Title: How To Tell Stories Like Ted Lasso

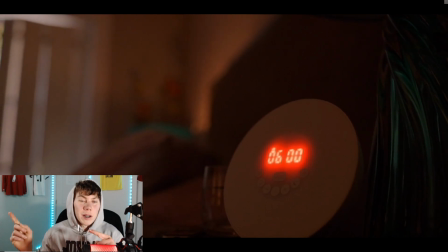(0:00)
here's how you should introduce a character.
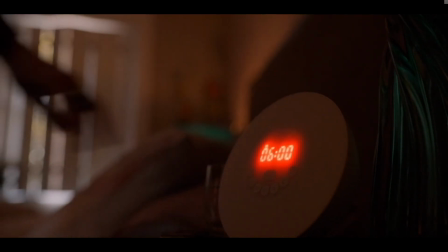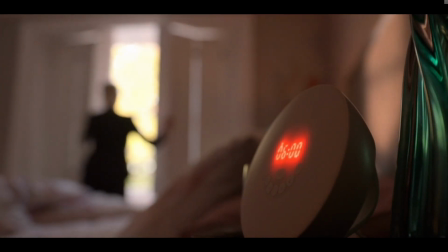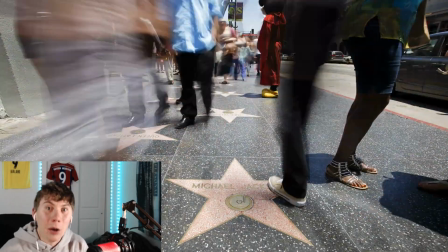(0:12)
Notice how simple yet engaging that intro is. We're going to break down what Ted Lasso does to tell stories and develop characters so you can do it too.
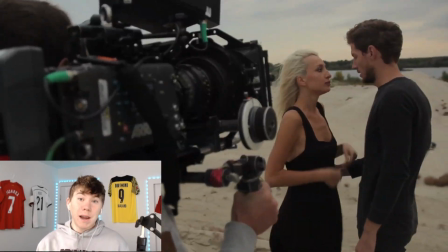(0:19)
We're also going to look at things like camera angles and plot devices that help build characters on top of each other.
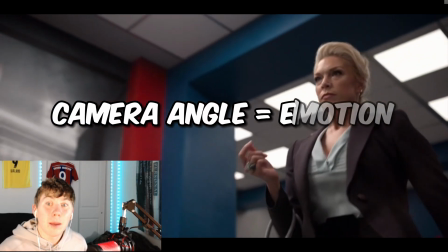(0:25)
Let's go. Use a lower camera angle to put your target in a position of power.
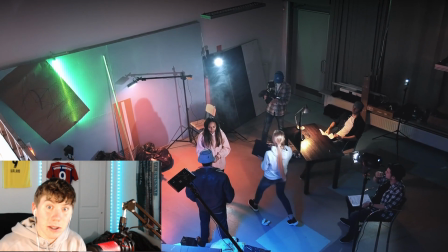(0:30)
Use a bird's eye angle to show weakness. We have multiple other characters whose plots play out.
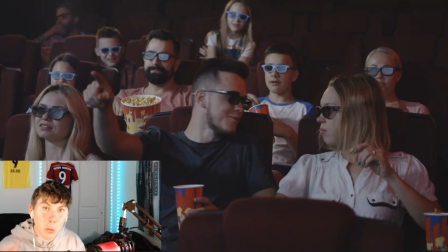(0:36)
Warning, there will be spoilers.
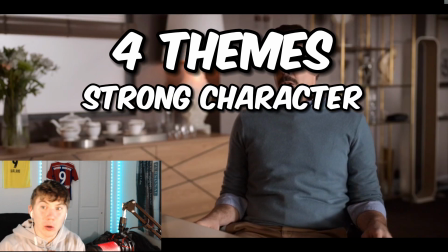(0:37)
Every good movie needs at least 4 common themes: a strong character to root for, a smart character, a punching bag, and an antagonist.
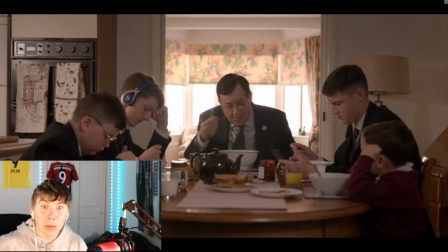(0:45)
We also have a host of characters whose plots play out throughout the film. Let's go through the cast and then explain why this matters with storytelling techniques.
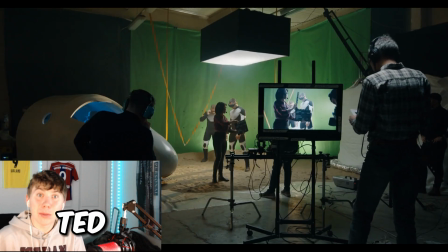(0:52)
Ted, main protagonist. He has many flaws, but he doesn't hide them. He's a real person in a tough situation.
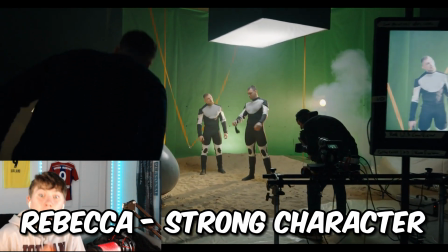(0:58)
Rebecca, a strong woman who has internal challenges to overcome throughout the show. Roy, a strong personality with a proven track record, but he has lessons to learn.
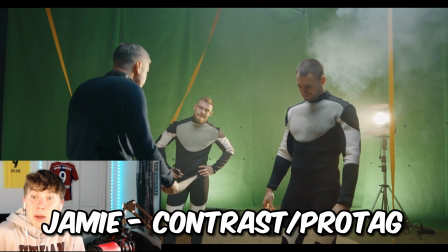(1:06)
Jamie, a prick who you don't want to succeed, but becomes hard to dislike when he goes through his own hero's journey.
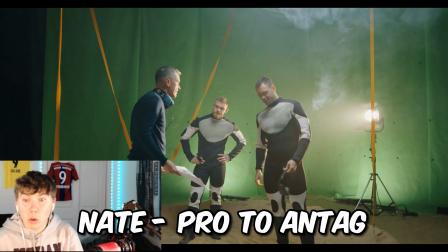(1:12)
Nate, a young man who you initially root for, but lessons get to their head and he begins to change.
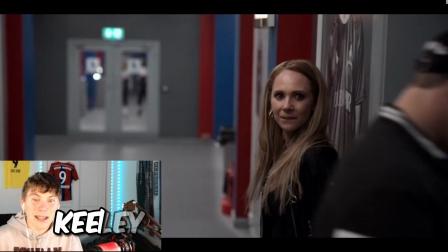(1:17)
Leslie, punching bag for comedic relief with a few bright moments. Keely, a woman of wisdom, drama, and adds extra dimension to characters.
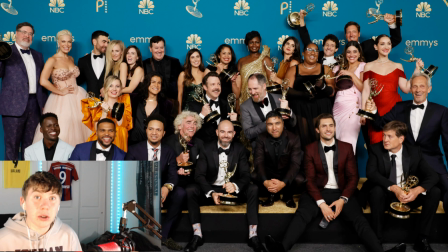(1:25)
And then we have a host of secondary and third characters who rotate throughout the film, and these are very important.
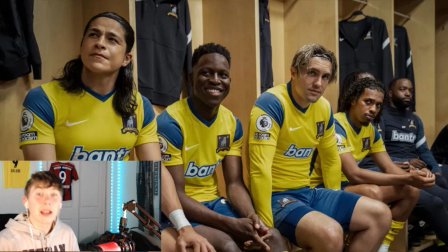(1:31)
The reason that films use secondary and third characters is because they can have them come in and be a big part of just one episode.
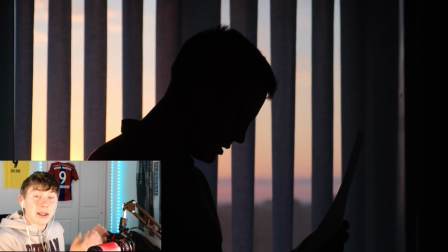(1:38)
And in this episode, they get to pilot a lot of things. If the character's great, they'll stick. If they're bad, then they can kick them out and not have to worry about it.
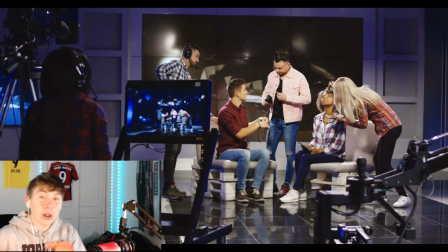(1:46)
And this is important because it gives them lots of testing ground and it gives them a chance to give main
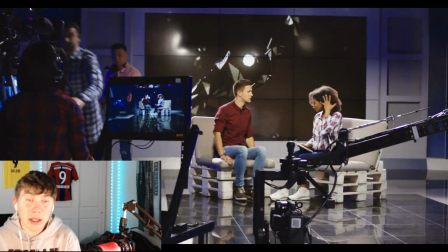(1:51)
characters new conflict and new things to think about without ruining the core plot of the show.
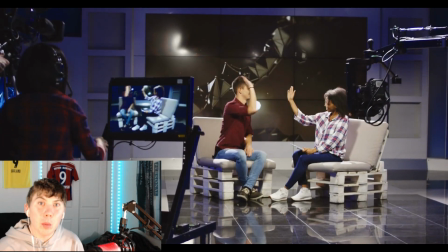(1:56)
This leads us to an important part of storytelling.
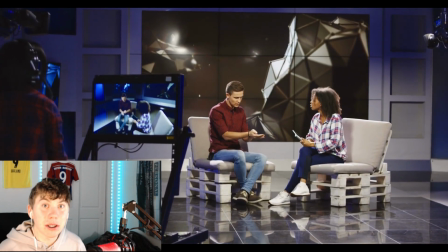(1:58)
You need to make sure that people understand every single character, because if they know why they do what they do, then they can empathize and get behind them.
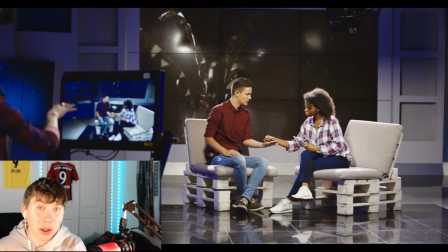(2:05)
Your goal as a storyteller isn't to say exactly how people should think, but rather give them information so that they can make a decision.
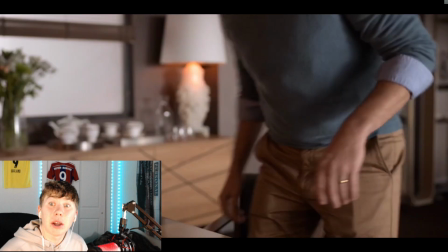(2:12)
Here's a great example. From Ted's eyes, Rebecca could be an antagonist for sabotaging the club.
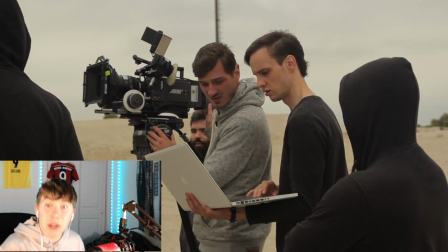(2:17)
From Rebecca's perspective, her actions are justified due to her abusive ex-husband.
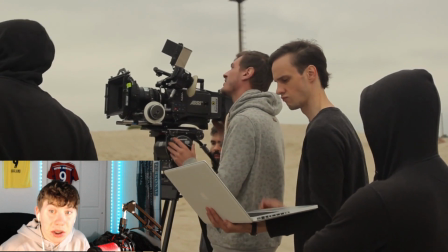(2:22)
This open-ended storyline keeps you engaged because you always want to see another piece of the puzzle unfold.
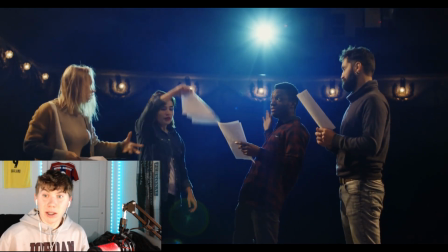(2:28)
Here's a great example of a secondary character. Trent Krim is a journalist, and he's a side character for the majority of the first 2 seasons.
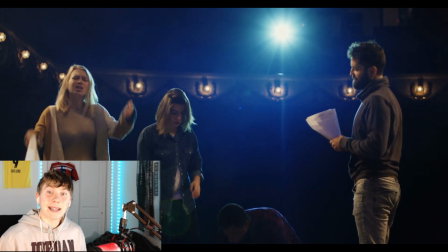(2:36)
Just in the 3rd episode, he plays a big role when Rebecca tasks him to follow around Ted for a day to write an article,
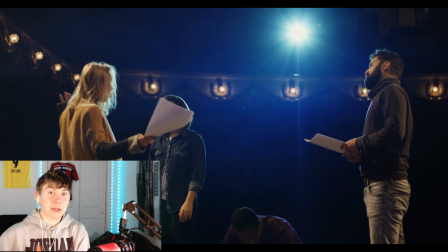(2:42)
and the goal is that it'll be very poor, and the public's going to receive it negatively, and Ted will lose his job, the club will fail.
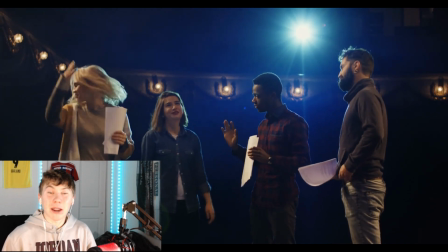(2:48)
What we saw happen, and this is a spoiler, is Trent became a much more active character in Season 3 when it found out his dynamic worked very well with the team.
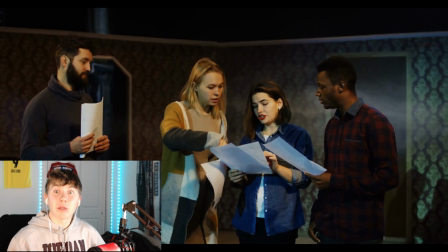(2:56)
Most successful TV franchises use this model.
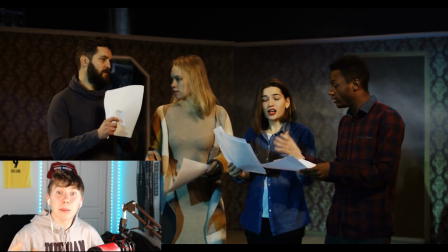(2:58)
By having a rotating cast of second or third characters, every episode gets new conflict and drama that is brought up naturally.
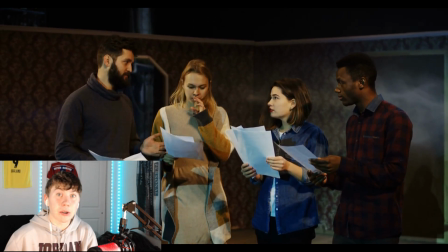(3:05)
This also gives them a chance to test out characters without breaking viewers' expectations.
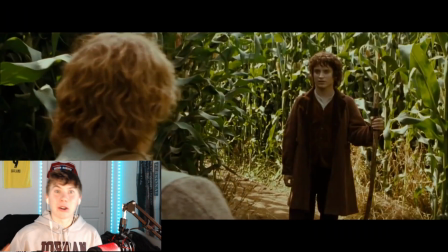(3:10)
A great example of these characters are Samwise, Pip, and Merry.
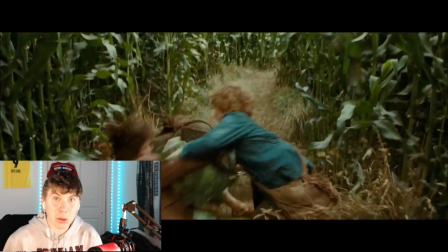(3:13)
In Lord of the Rings, they played a big role, but they weren't the centerpiece, and if they were filming and they had a need to leave,
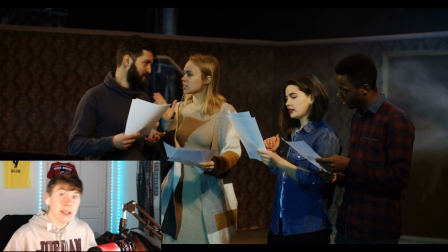(3:19)
or to be more involved, they could make that change based on the development of the story.
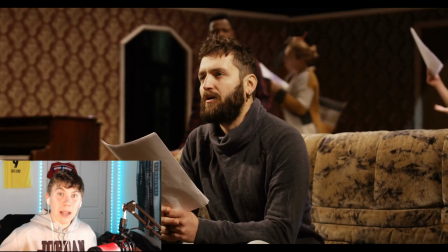(3:24)
Coincidentally, by building in these characters in your story, it not only gives it more depth, but it gives more opportunities for somebody to connect with that character.
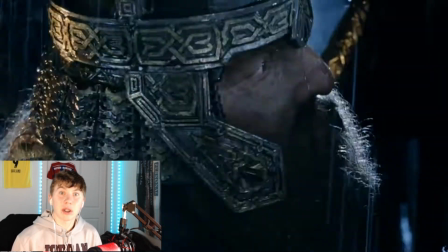(3:32)
In The Lord of the Rings, Legolas wasn't the absolute centerpiece,
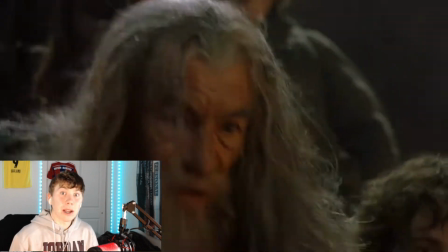(3:35)
but he became a favorite character and was able to be incorporated more because people liked him, and his vibe worked really well with the plot.
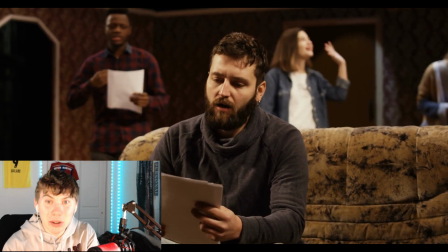(3:42)
Let's look at comedic relief. Certain characters are simply there to give other characters a reason to punch down so they can make jokes.
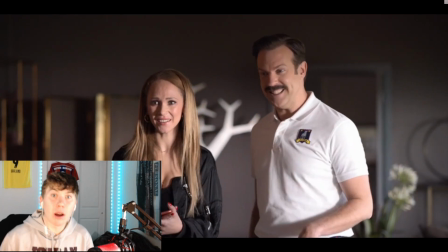(3:49)
In this scene, Ted, Keely, and Rebecca just had a hard conversation, and then Rebecca and Leslie go back and forth,
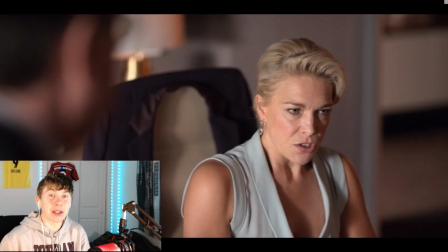(3:55)
with Leslie being a punching bag to exit out of this hard dramatic scene with some light-hearted humor.
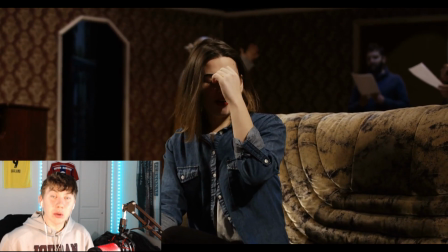(4:00)
Another great way that we can use exposition to tell stories.